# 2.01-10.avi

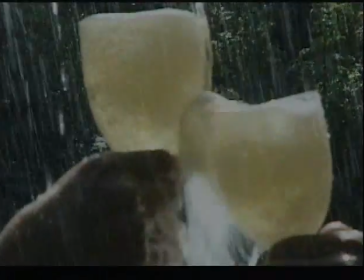With the new century, we celebrate a new millennium.
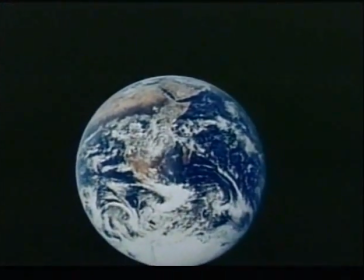In the next 15 years, the Earth's population will become more crowded and personal space will be at a premium.
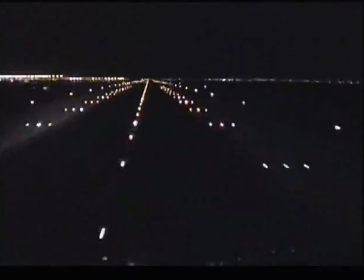Technology will make things go better and faster, but will also be more challenging.
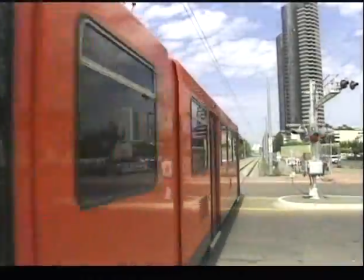By the year 2015, lifestyles will change dramatically.
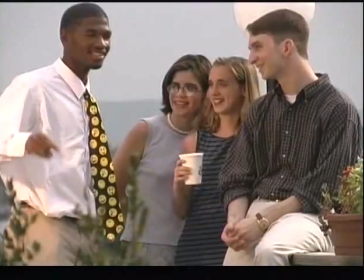Leisure time will take on a new meaning, and personal freedoms will take on new dimensions.
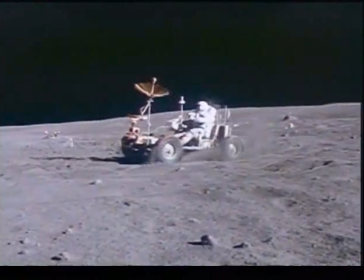By the year 2015, outer space will once again become a new frontier.
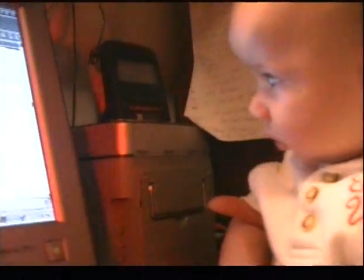And anybody with a basic home computer will easily be able to produce video productions.
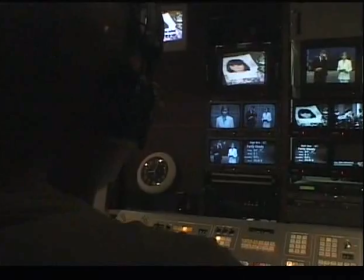The videographers who survive this technological revolution will be a unique breed.
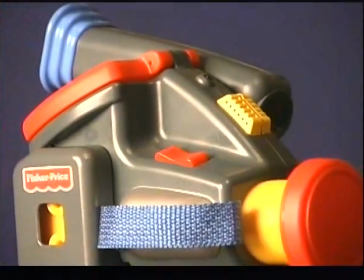They'll be the ones who know it's not the camera, but the person behind it that counts.
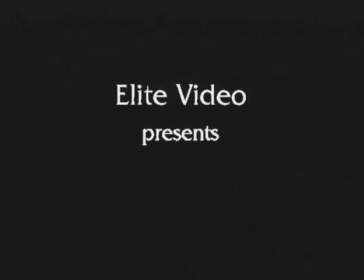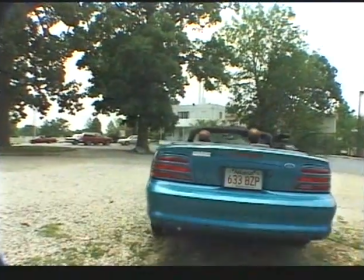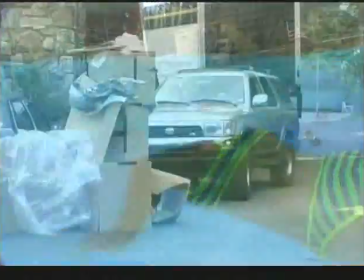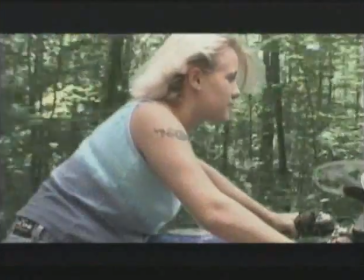Hi, my name is John Cooksey and I want to welcome you to Advanced Broadcast Camera Techniques Volume 2. This tape is different than Volume 1 in that we're going to be going over concepts more than we are specific shots and camera techniques. These concepts are going to take a little more practice. Now this tape also already takes for granted the fact that you've mastered everything in Volume 1 and we build on that in Volume 2.
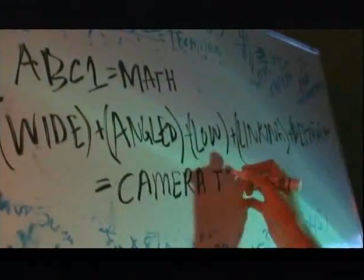I want you to think of Advanced Camera Technique Volume 1 sort of like mathematics.
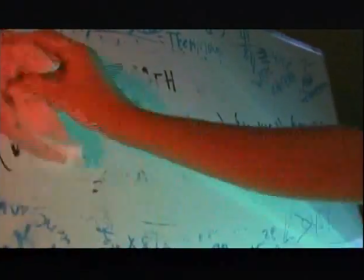You learn basic math, and Volume 2 is more geometry and algebra.
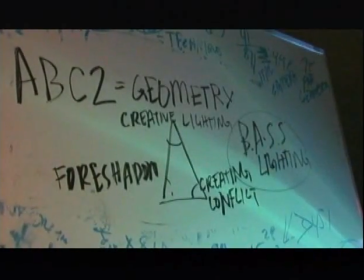You don't use geometry and algebra as much in everyday life, but it's important that you know them as a mathematician. Also, when you got into geometry and algebra as a student, mathematics seems so much easier, and the same is with the concepts on Volume 2.
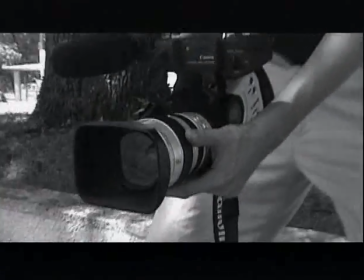So without further ado, let's get on to our shots.
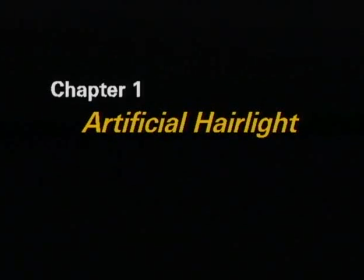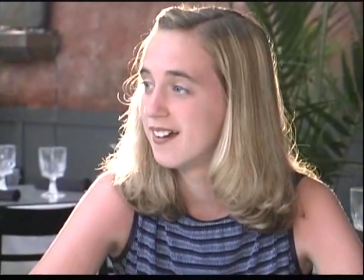Great camera people love to use hair light because it can really define a subject.
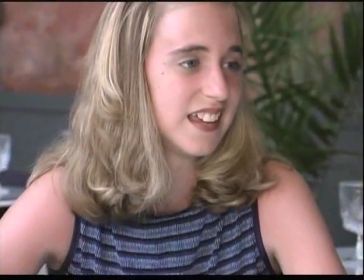As a matter of fact, without hair light, as you see here, the subject can look just ordinary.
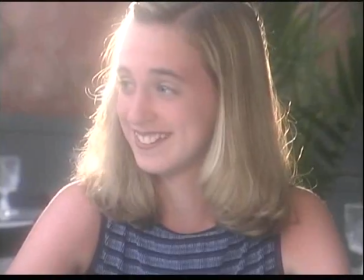Adding hair light plus a filter can really add a nice effect.
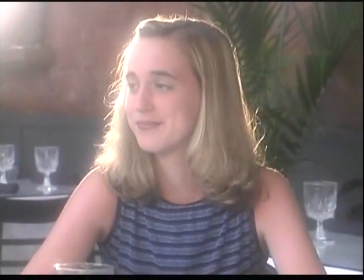This is a soft light filter and a hair light in the back. Now, hair light doesn't have to be expensive.
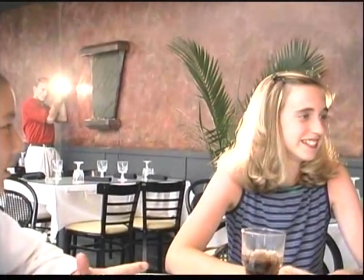For this particular shot, we use a $50 automotive quartz halogen spotlight.
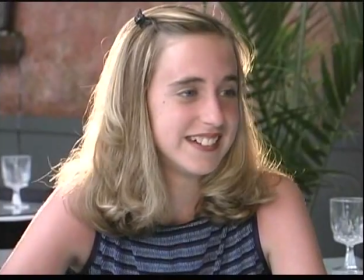They're rechargeable. They're about $50. You can get them at an auto store or video accessory store. You can see before and after how effective this can be.
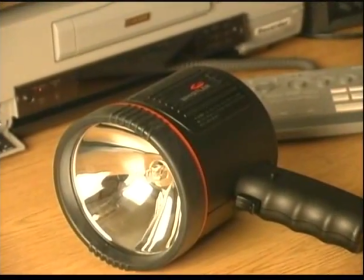All it requires is an additional camera person, or in this particular case, this spotlight will screw onto a tripod.
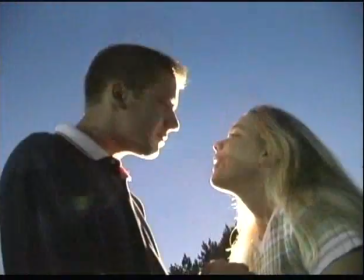Make sure you experiment with your backlighting. The more experimenting you do, the better the effects that you can get and the better cameraman you'll be.
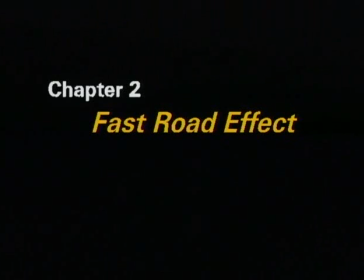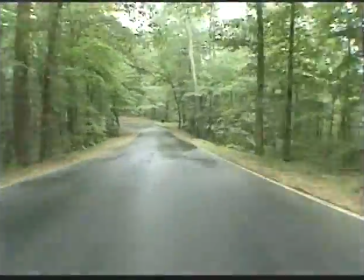You might have seen fancy commercials or high-budget movies where they have a car zooming down the road just like this.
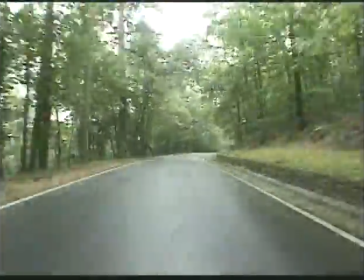The great thing is you can get this kind of effect without having to strap your expensive camcorder onto the front of the car, and we're going to show you how to do it right now.
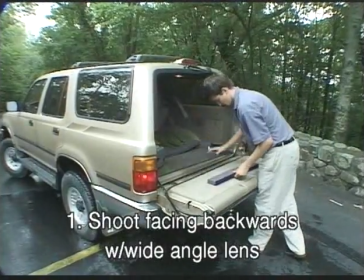You want to shoot out of the back of a sport utility vehicle or station wagon using a wide-angle lens and putting down some foam to buffer your camera.
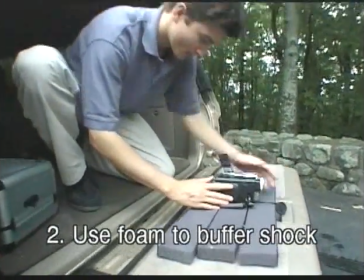This is going to give you a smooth kind of look.